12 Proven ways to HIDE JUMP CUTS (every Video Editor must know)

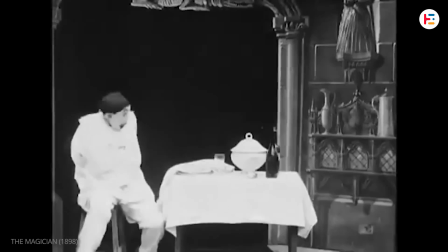A jump cut. The jump cut. Jump cut. Jump cuts. Jump cuts. Jump cut. Jump cut.
From films to music videos, jump cuts are used more often than you might think.
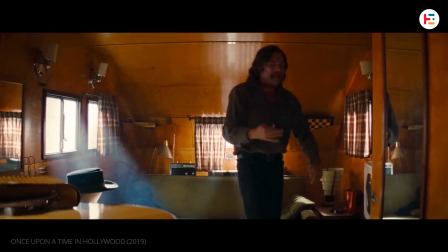In one form or another, they're everywhere. Jump cuts aren't always a bad thing.
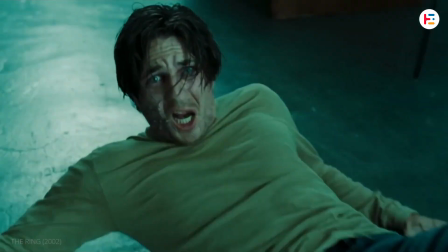It all depends on the vibe and message you're going for. But the question is, what is jump cut?
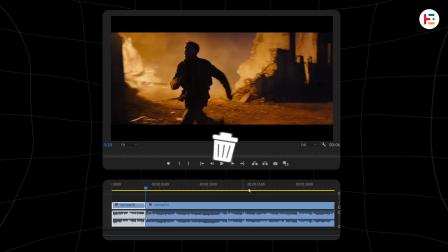A traditional jump cut involves removing a portion from the middle of a continuous shot,
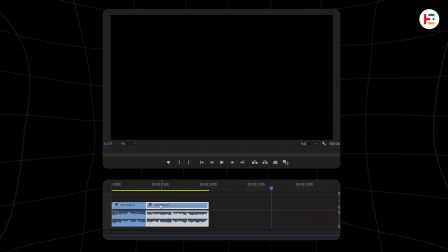and the two ends are sliced back together, that makes it feel like jump in time.
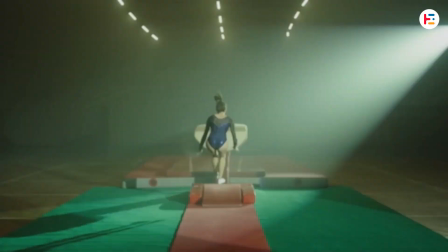Let's jump into the 12 best tricks to hide jump cuts like a pro.
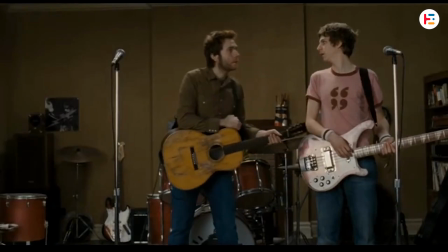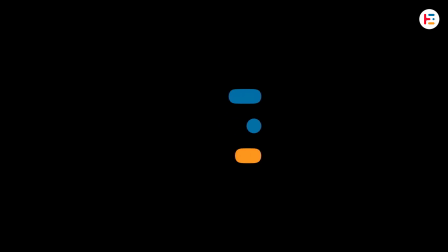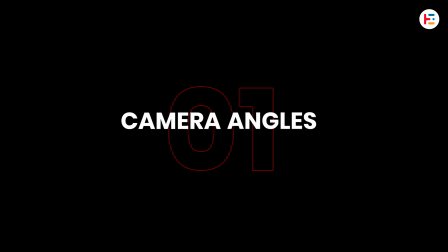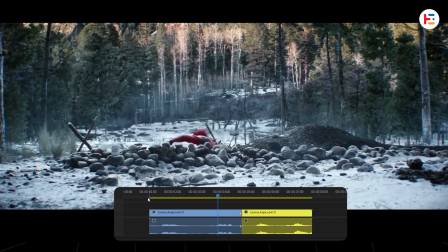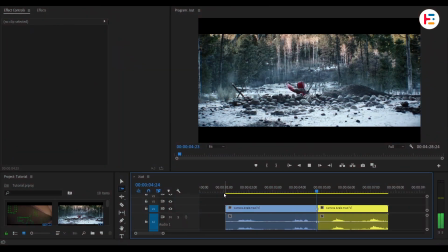Shoot width at least to cameras from different angles.
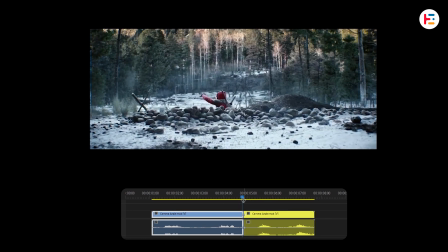In editing, cut between these angles to cover jump cuts and maintain visual interest.
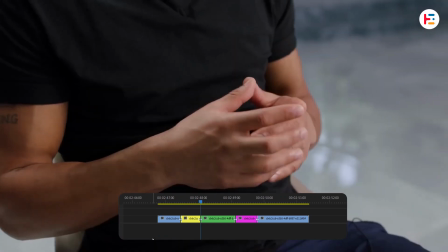If possible, you can use multiple camera angles as well.
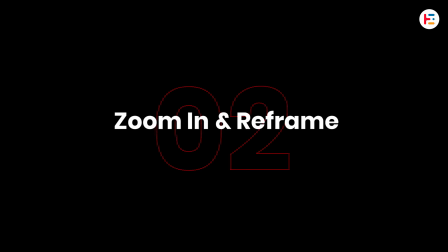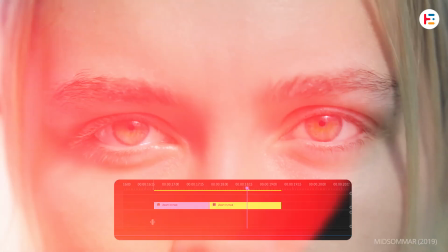If you don't have close-up shot, you can shoot in for K and scale up.
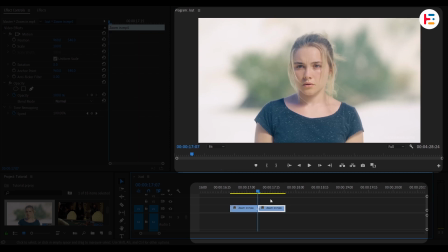For example, you can cut this clip.
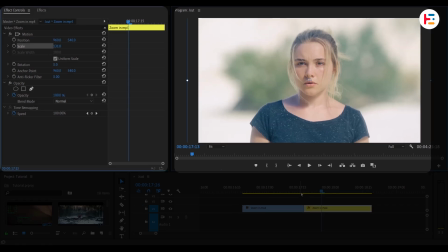With second clip selected from Effect Controls panel, you can increase the scale value in order to maintain same eyeline between shots.
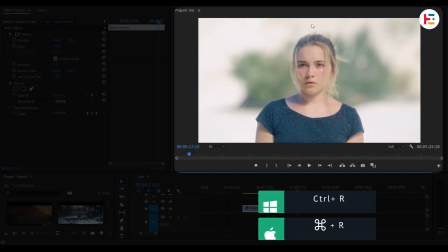In Preview Screen, by pressing Ctrl or Command-R, let's bring Ruler. You can simply drag Horizontal Guideline and reposition the subject
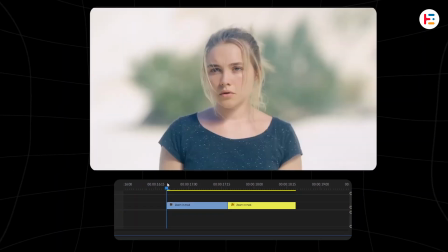within the frame to create a subtle visual difference that distracts from the jump cut.
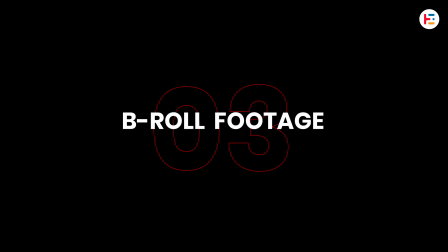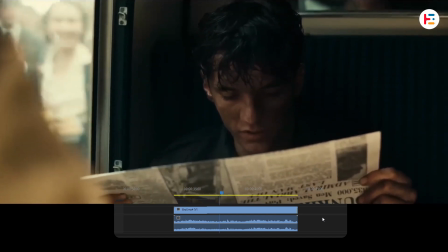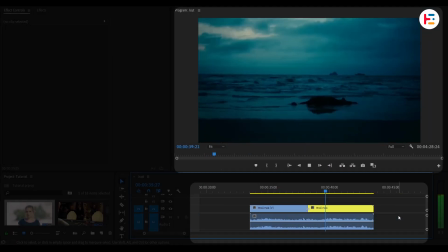Overlay some B-roll footage or image while your voice continues.
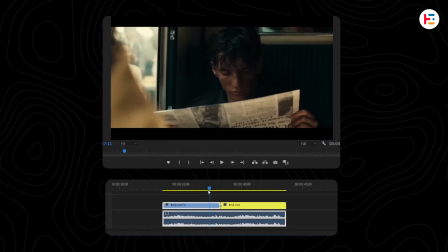This not only hides the cut, but also adds visual variety and context to the video.
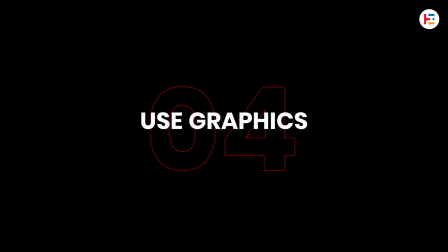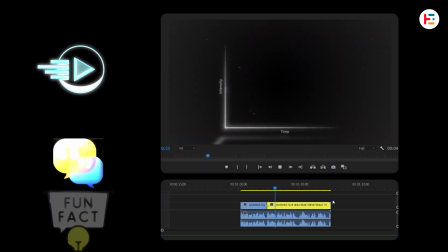You can place graphic overlays, a quote, a quick fact, or animated titles over the jump cut.
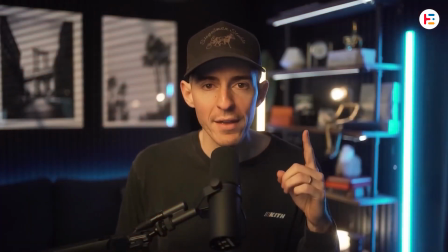You want to think of your stories in the exact same way. You have an initial conflict or contrast moment.
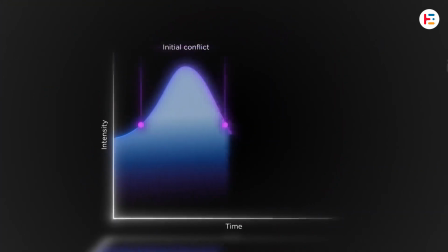It rises, it peaks, you release.
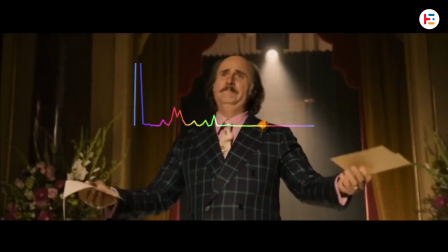J-cut or L-cut is when the audio edit doesn't match the video edit.
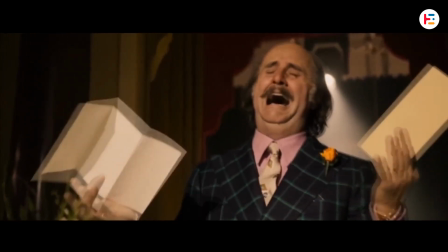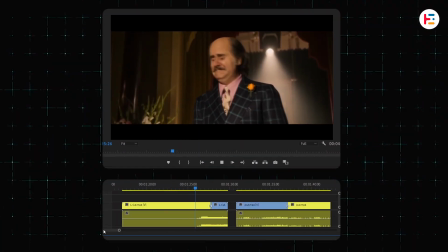In this example, you continue to hear the audio once the visual has already changed, that is an L-cut.
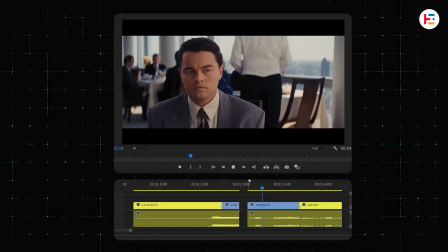Conversely, you start to hear the audio before the visual has changed, this is a J-cut.
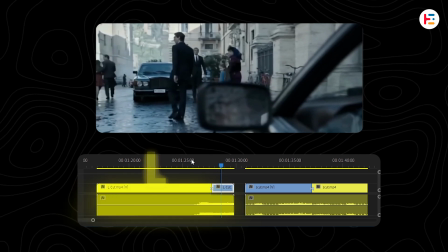As you can see, on our timeline, L-cut creates L-shape, whereas J-cut creates J-shape.
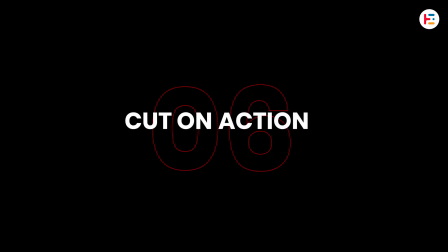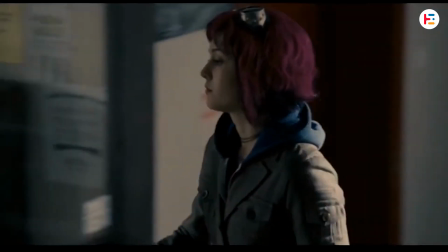This is one of my favorite
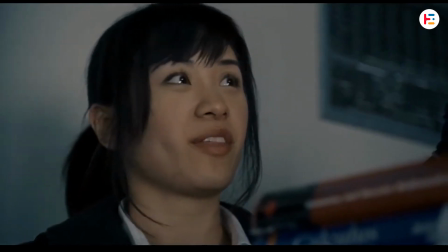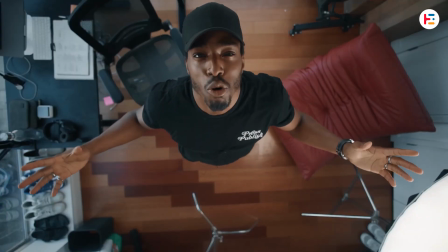Time your cuts with motion, movement, or gesture, such as a hand wave, head turn.
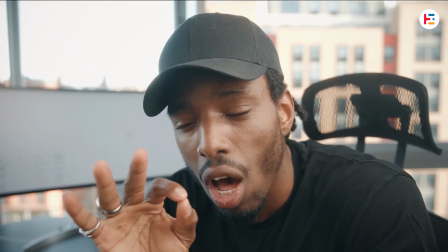So the jump cut feels like part of the motion and is less jarring. Or you can be more creative with a blink of an eye.
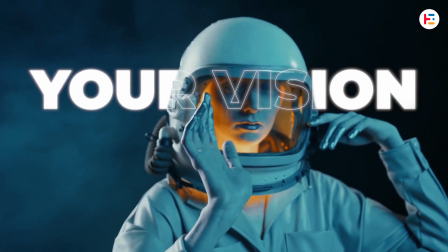This one is flashy and a bit tricky. You can use a shape, subject, graphics, or movement to mask the transition.
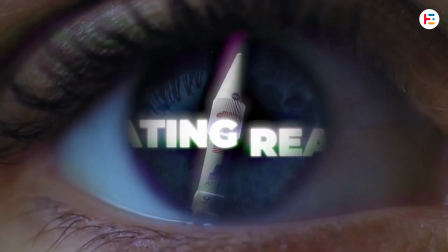I've already posted the complete tutorial on this topic. If you're interested, you can check out.
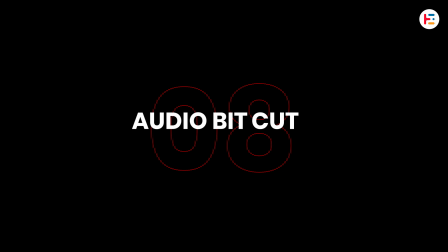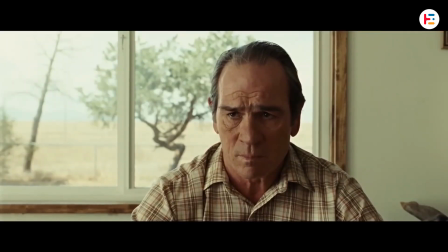Take a look at this clip.
Then I woke up.
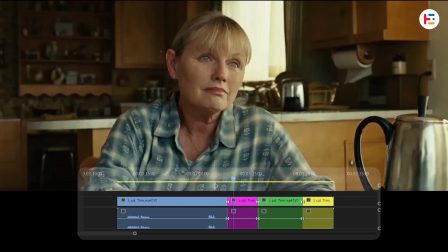Did you notice anything? With every beat, there's a subtle shift in the visuals.
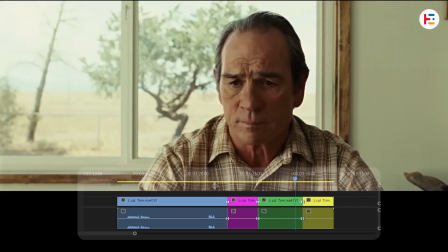When done right, this creates a beautiful rhythm that makes your video flow effortlessly.
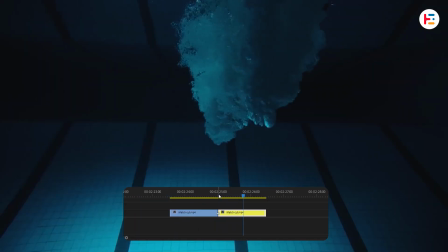line up the end of one clip and the start of another with similar framing or movement
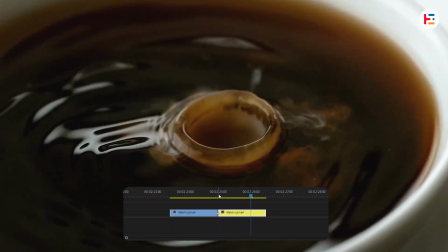you can look at some of the demo for more details you can check out this video
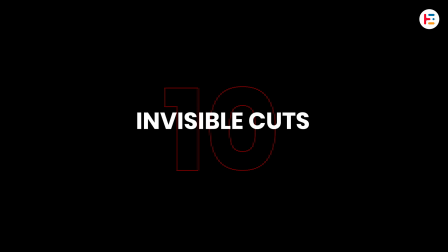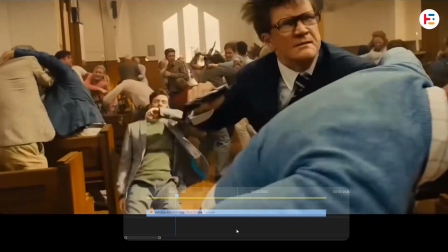watch this closely can
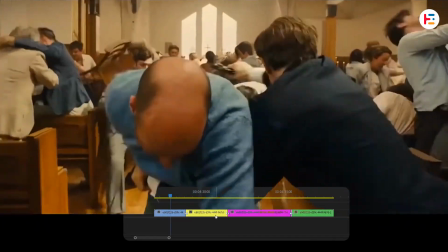you spot any jump cuts maybe not at first glance but there are actually some invisible cuts hiding in there.
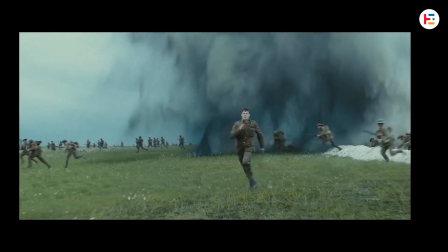The film 1917 runs for about two hours, which appears to be one long uninterrupt shot.
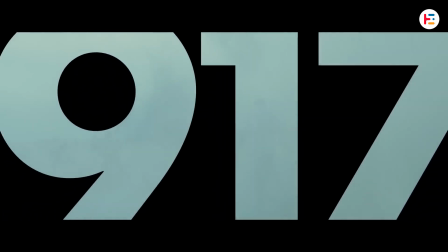But of course 1917 isn't really one shot. Some editing tricks are used to stitch together to look continuous.
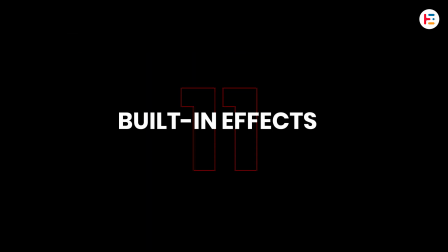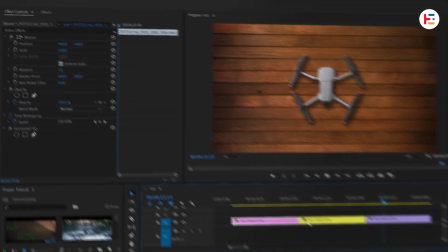Morph cut is like CGI for your face. Head over to effects panel and search for the Morph cut.
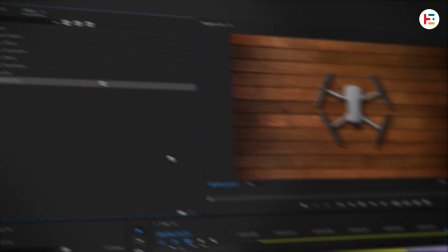Simply drag and drop in between these cuts.
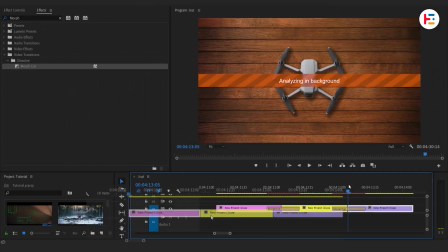It'll take few time to analyze and blends to similar frames to make it look like the cut never happened.
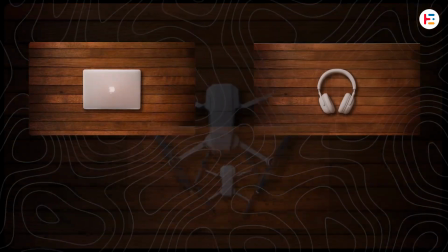It only works best when head position and lighting are similar.
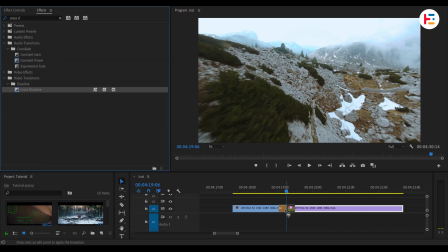Similarly, you can use cross dissolve effect to achieve fade in or fade out transitions between clips to soften the cut.
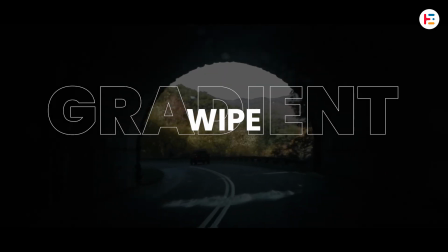You can also use other built-in transitions such as gradient wipe.
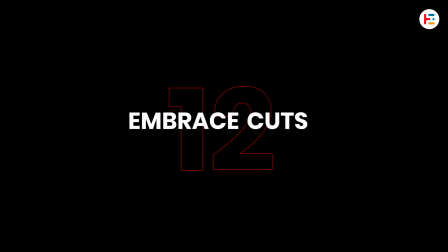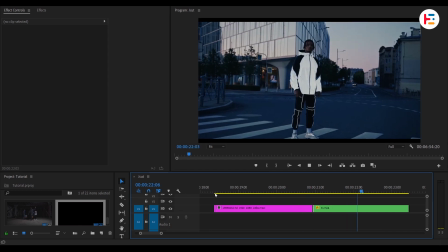Sometimes, the best way to hide a jump cut might be not to hide it at all. Instead, turn it into a style.
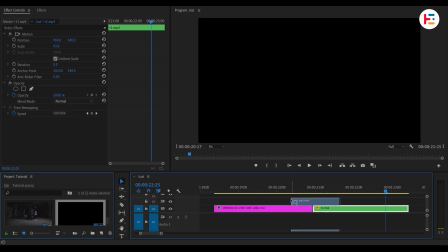Add a digital glitch, a whip pan, or a whoosh sound to make it feel intentional.
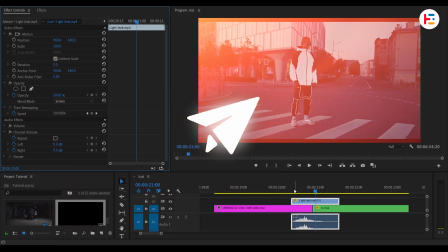Let me know in the comments if you've any other tricks that you used to cover your jump cuts.
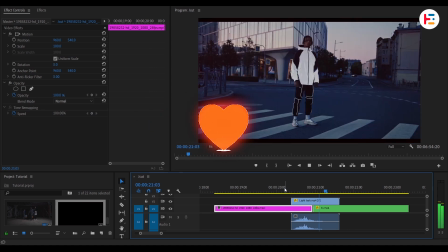And also drop down your favorite one from this list.